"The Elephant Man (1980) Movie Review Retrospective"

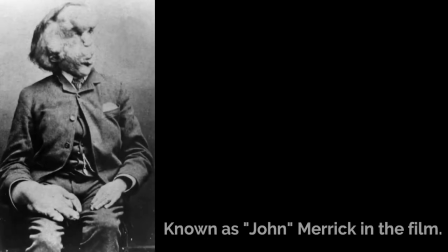The Elephant Man is based on the real life case of Joseph Merrick and his Dr. Frederick Treves memoirs.
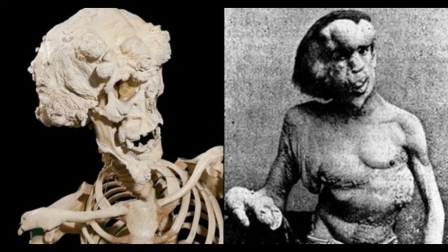Merrick was born with a condition that caused growing skin and tumor-like deformities and for him to have physical traits
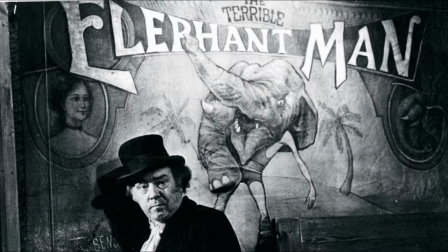akin to that of an elephant hence the title of this film and what he unfortunately became known as to many people.
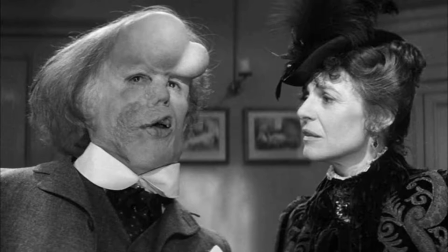The film however breaks through this ill-fated more derogatory title revealing the human behind the condition
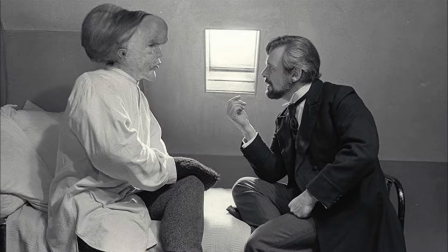and the doctor that relieved him from a life of being a circus attraction and feared by the ignorant and heartless. Hey everyone this is Jan Mann and this is a look back at the impactful 1980
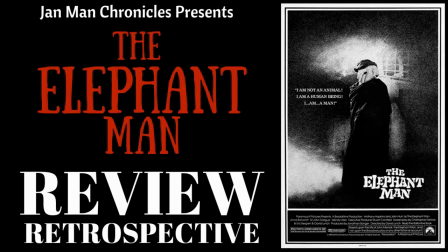film The Elephant Man directed by David Lynch.
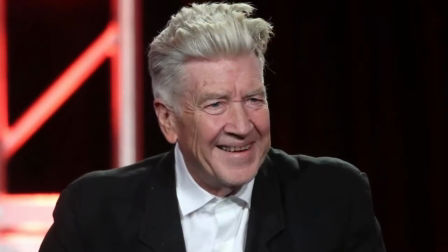Director David Lynch isn't known for movies that are exactly sentimental or even straightforward
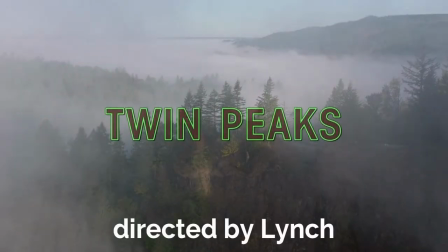with more moody intricate pieces that require quite a bit of thought to understand,
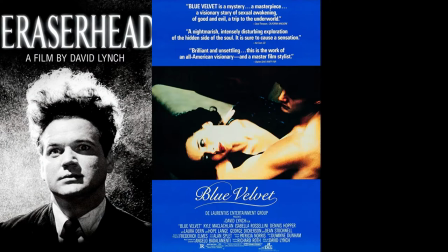such as Eraserhead, Blue Velvet, and Mulholland Drive.
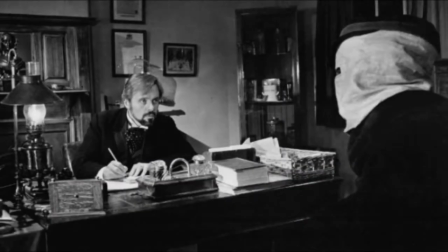The Elephant Man is the exceptional, heart-rendering, more traditionally structured narrative,
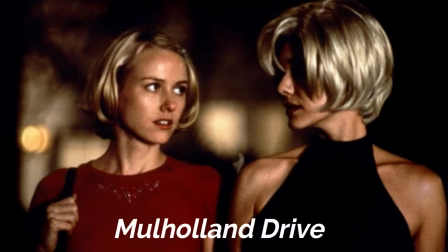rather than the films Lynch tends to make that contain moving narrative puzzle pieces.
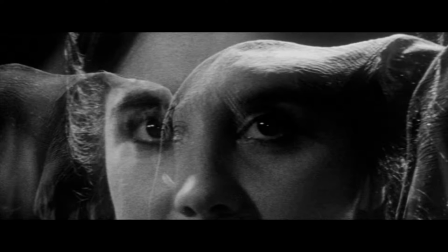And aside from the more surreal opening involving an elephant attacking Merrick's mother, with the implication being that this attack,
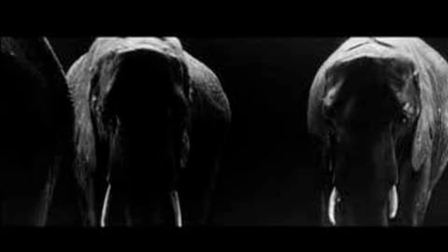real or not, had some effect on her son developing his condition, the film is based in a believable reality.
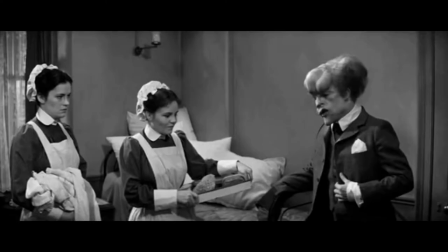It is shot in black and white, which is a rarity with more modern films, yet suits the tone and time period very well,
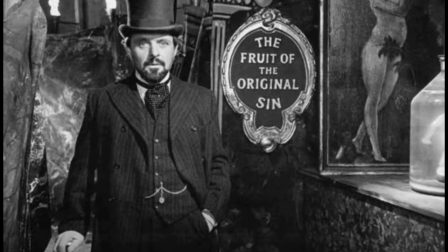giving it a more historically-based documentary feel to replicate a late 1800s London.
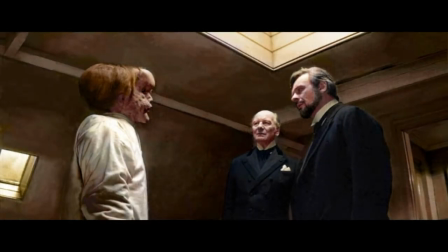In fact, looking at some shots of this movie in color, it really takes away from the more lived-in elements of the film.
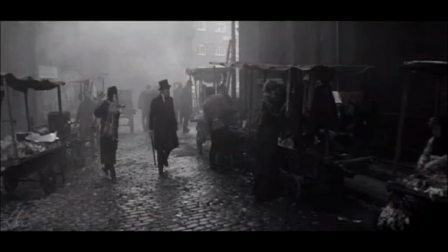Take, for example, the way in which the black and white accentuates the dark and foggy, late-night London streetways,
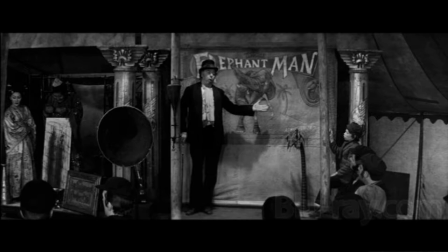the cramped and human quarters in which Merrick is kept by the abusive freak show runner Mr. Bites,
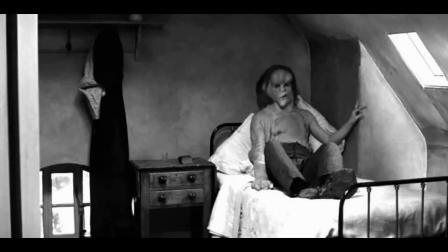the lonely and at times cold hospital,
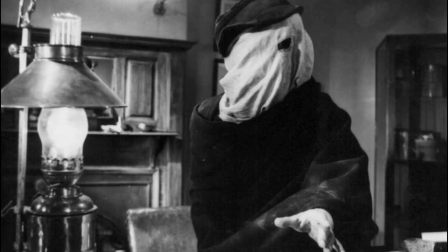as well as how it conveys the dirty sack and rag-like robes used to cover Merrick's head and body,
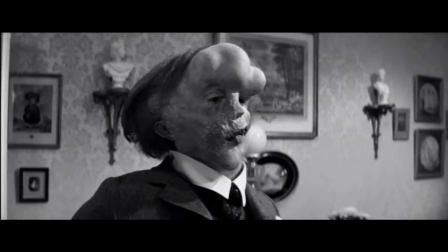and the makeup used on John Hurt to turn him into Merrick,
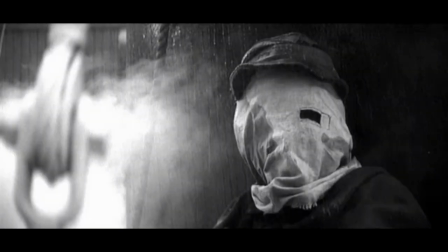all of which ironically look far more immediate and realistic than when colorized.
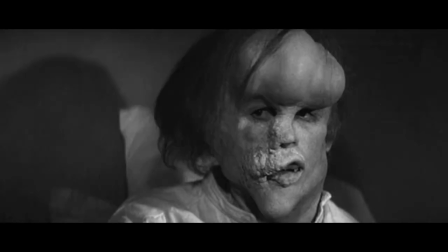Speaking of the makeup and going beyond the more captivating black and white cinematography by Freddie Francis,
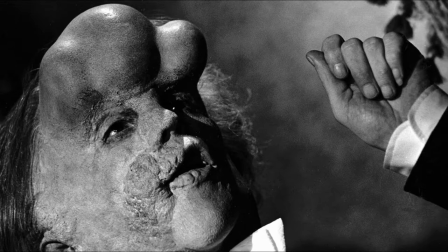the movie's success hangs as largely, if not more so, on the makeup effects for Merrick.
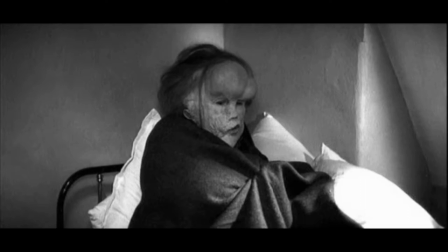If the makeup did not work, the narrative would have had an uphill battle, capturing the audience's complete buy-in and engagement.
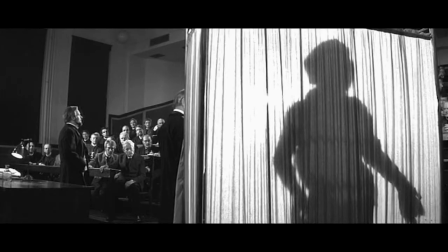Lynch and Francis, however, do a commendable job of slowly unveiling Merrick's appearance,
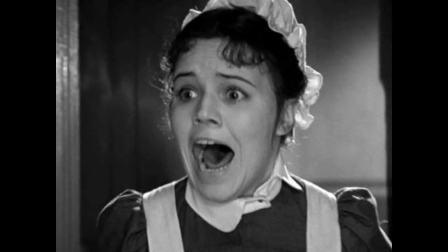almost conditioning the audience so that they, unlike characters who encounter Merrick for the first time in the movie,
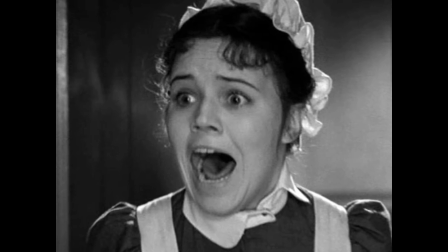aren't so shocked at his appearance and can look at him as a human being. The team behind the makeup do an incredible job too.
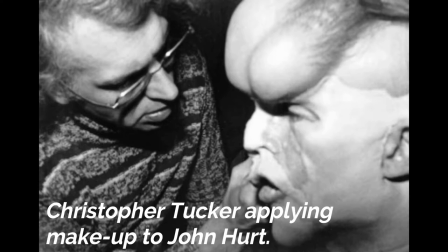Never does it come across as looking like makeup on screen.
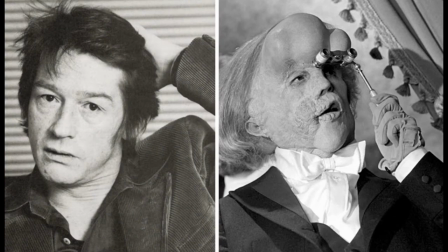In fact, the makeup effects are so well done and realistic that it forced the Academy Awards to add a best makeup
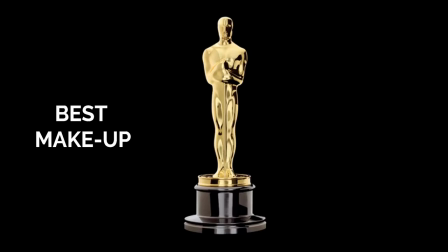category after outcry for this film not being given recognition for its efforts and achievement in that department.
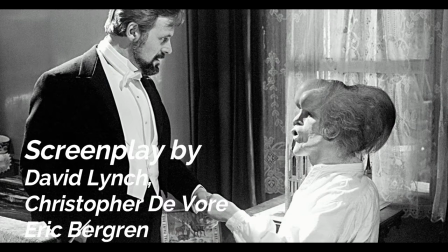Credit also has to be given to the screenplay for its depiction of both Merrick and Dr. Treves. Treves is painted as a clinical man who wants to learn from Merrick's condition
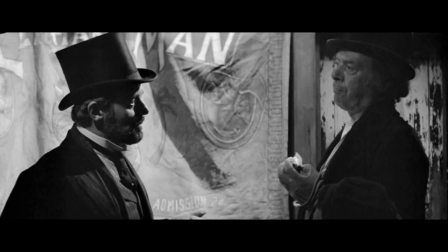for medical knowledge but also a humanist taking Merrick away from Mr. Bites who is only after using Merrick for monetization based on people's
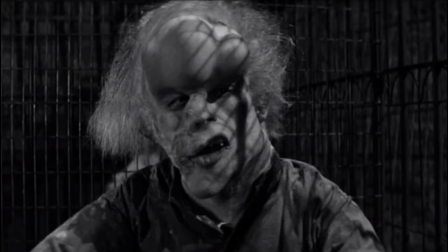provocation to gaze and gawk at him at freak shows as though he were an animal.
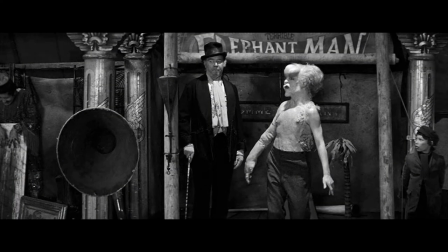When Treves learns of the quote elephant man and the audience follows his discovery and we see the conditions in which he lives and how he's being treated,
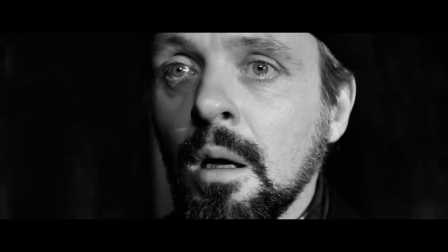his reaction of tears involuntarily falling is one that most anyone with a sense of humanity would likewise share.